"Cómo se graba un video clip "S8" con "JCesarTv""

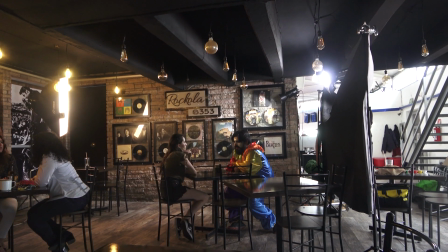1175s
De frente a él y aparte del back le daba un poquito a la persona que estaba de este lado y
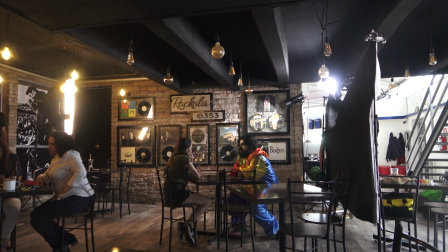1179s
aventó unas luces atrás como entradas de luz,
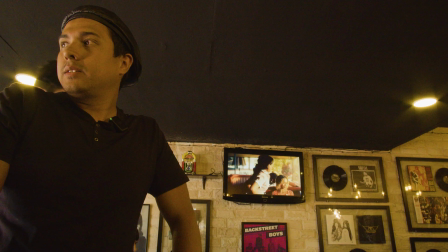1184s
como si fuera el sol, ¿no? Brad es muy fregón, ahí ustedes lo verán,
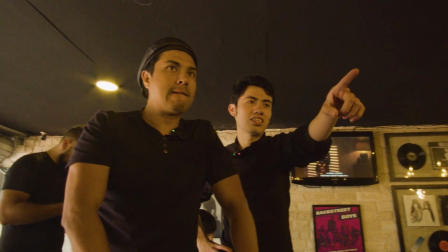1189s
bueno, yo le estoy explicando más o menos cómo lo viví en el momento,
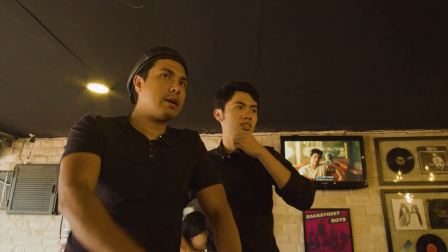1195s
pero lo que estoy mostrando ahorita en pantalla es básicamente el detrás de cámaras,
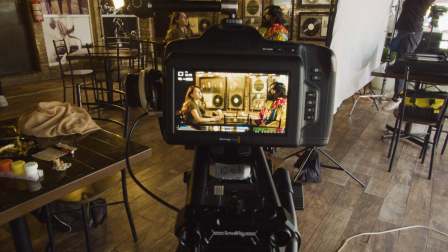1201s
¿no? Y de ahí nos empezamos justamente a trabajar ya los emplazamientos.
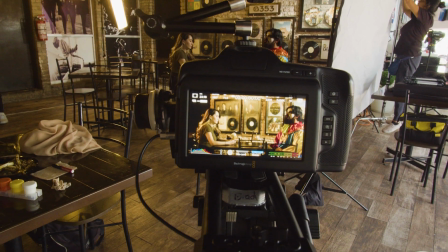1206s
Lo que trabajamos aquí con ellos es un emplazamiento abierto que regularmente se le llama máster.
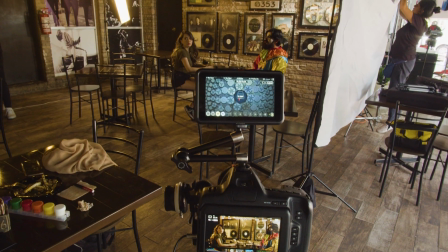1212s
Lo más práctico por tiempos fue un máster. El máster es toda la acción, pero en un plano abierto. Eso regularmente se hace en todas las producciones. Te vas con un máster y con protecciones, que son over shoulders y planos más cerrados. O sea, overshoulders de un lado, overshoulders del otro. El overshoulder son las tomas que se ven por encima del hombro cuando están platicando de frente, ¿no? Los dos personajes no sé si han visto esas escenas donde están hablando de frente y está por encima del hombro viendo al otro personaje y de repente cuando habla el otro personaje la cámara se coloca igual de la misma posición pero del otro lado. Ese es un overshoulder. Entonces te avientas protecciones, ¿no? Se le llaman como tomas, pues sí, las protecciones, tomas gemelas, ¿no? Overshoulders y planos más cerrados. Al menos tienes que protegerte con esas. Pum, pum y el máster, ¿no? Y por tiempos es lo que hicimos. Pum, pum, pum, máster.
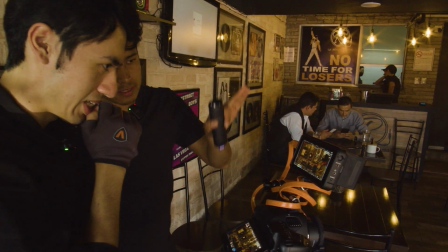1276s
Y únicamente hicimos dos tomas, las cuales eran como... Bueno, no fueron dos, fueron tres tomas. Tres tomas que eran más aspectos, por llamar de alguna forma. Un aspecto es cuando quieres hacer énfasis en un objeto o en una persona, en un ojo, en un arete, o sea, énfasis visual, te acercas. Entonces, teníamos algunas tomas en las cuales queríamos filmar de esa forma porque eran importantes para la narrativa. La primera fue el baile.
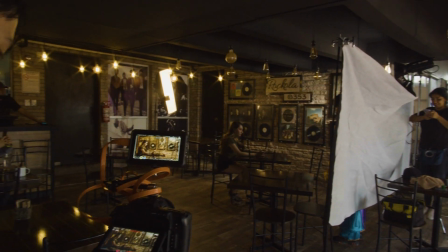1313s
El baile tenemos el máster y no podíamos tener un overshoulder porque ella se paraba para bailar, entonces no podíamos tener un overshoulder. o sí, pero tendría que ser más planificado entonces lo que hicimos fue el máster donde ella baila
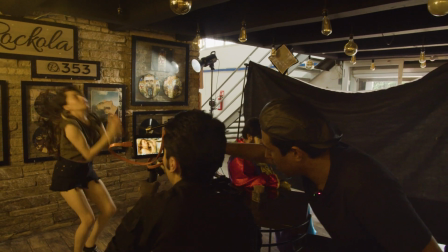1329s
y un emplazamiento, más bien, y una cámara en mano
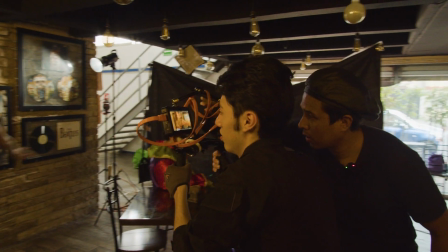1335s
porque las cámaras en mano cuando se está haciendo una coreografía dotan de ritmo a la escena porque se siente viva, se siente viva la escena se siente que tú estás dentro de la coreografía siguiendo a la persona o al bailarín o a los bailarines. Entonces, esto es lo que hicimos. Agarramos cámara en mano. Casi todos los emplazamientos son o fijos o con unos ligeros zoom in o, bueno, push in o push out, que en este caso son como estos momentos en los que entras un poco a poco, poco a poco al personaje. O igual push out es cuando va saliendo poco a poco, pero muy fijos, muy planos, muy controlados. Pero aquí sí, en el baile,
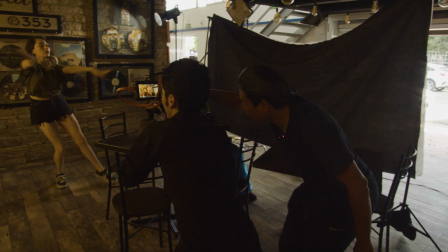1379s
quisimos o tomamos la decisión de que hubiera más libertad en la cámara.
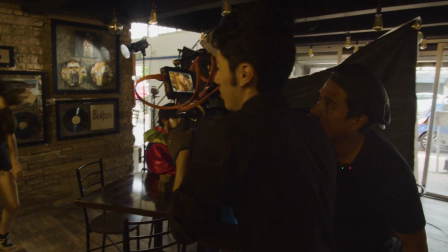1386s
¿Por qué? Porque esto dota de ritmo, dota de vida al baile.
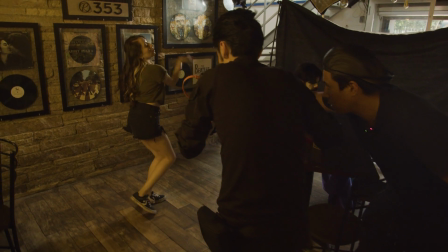1392s
Entonces hicimos esa toma, la repetimos dos veces.
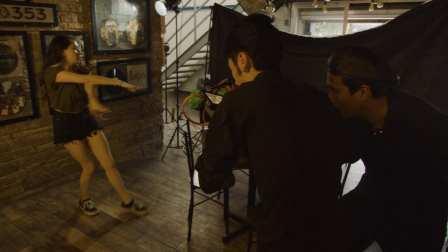1396s
Lo que regularmente se hace es que si tienes una toma buena, haces una más para tener una protección.
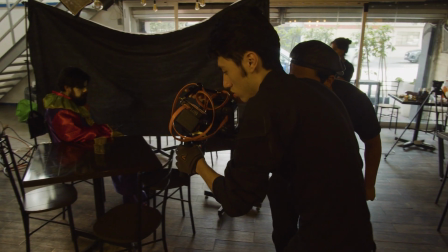1402s
Y ahí estuvimos entre Brad y yo. Lo que hicimos fue, Brad agarró la cámara a seguir el baile y yo le serví como foquista.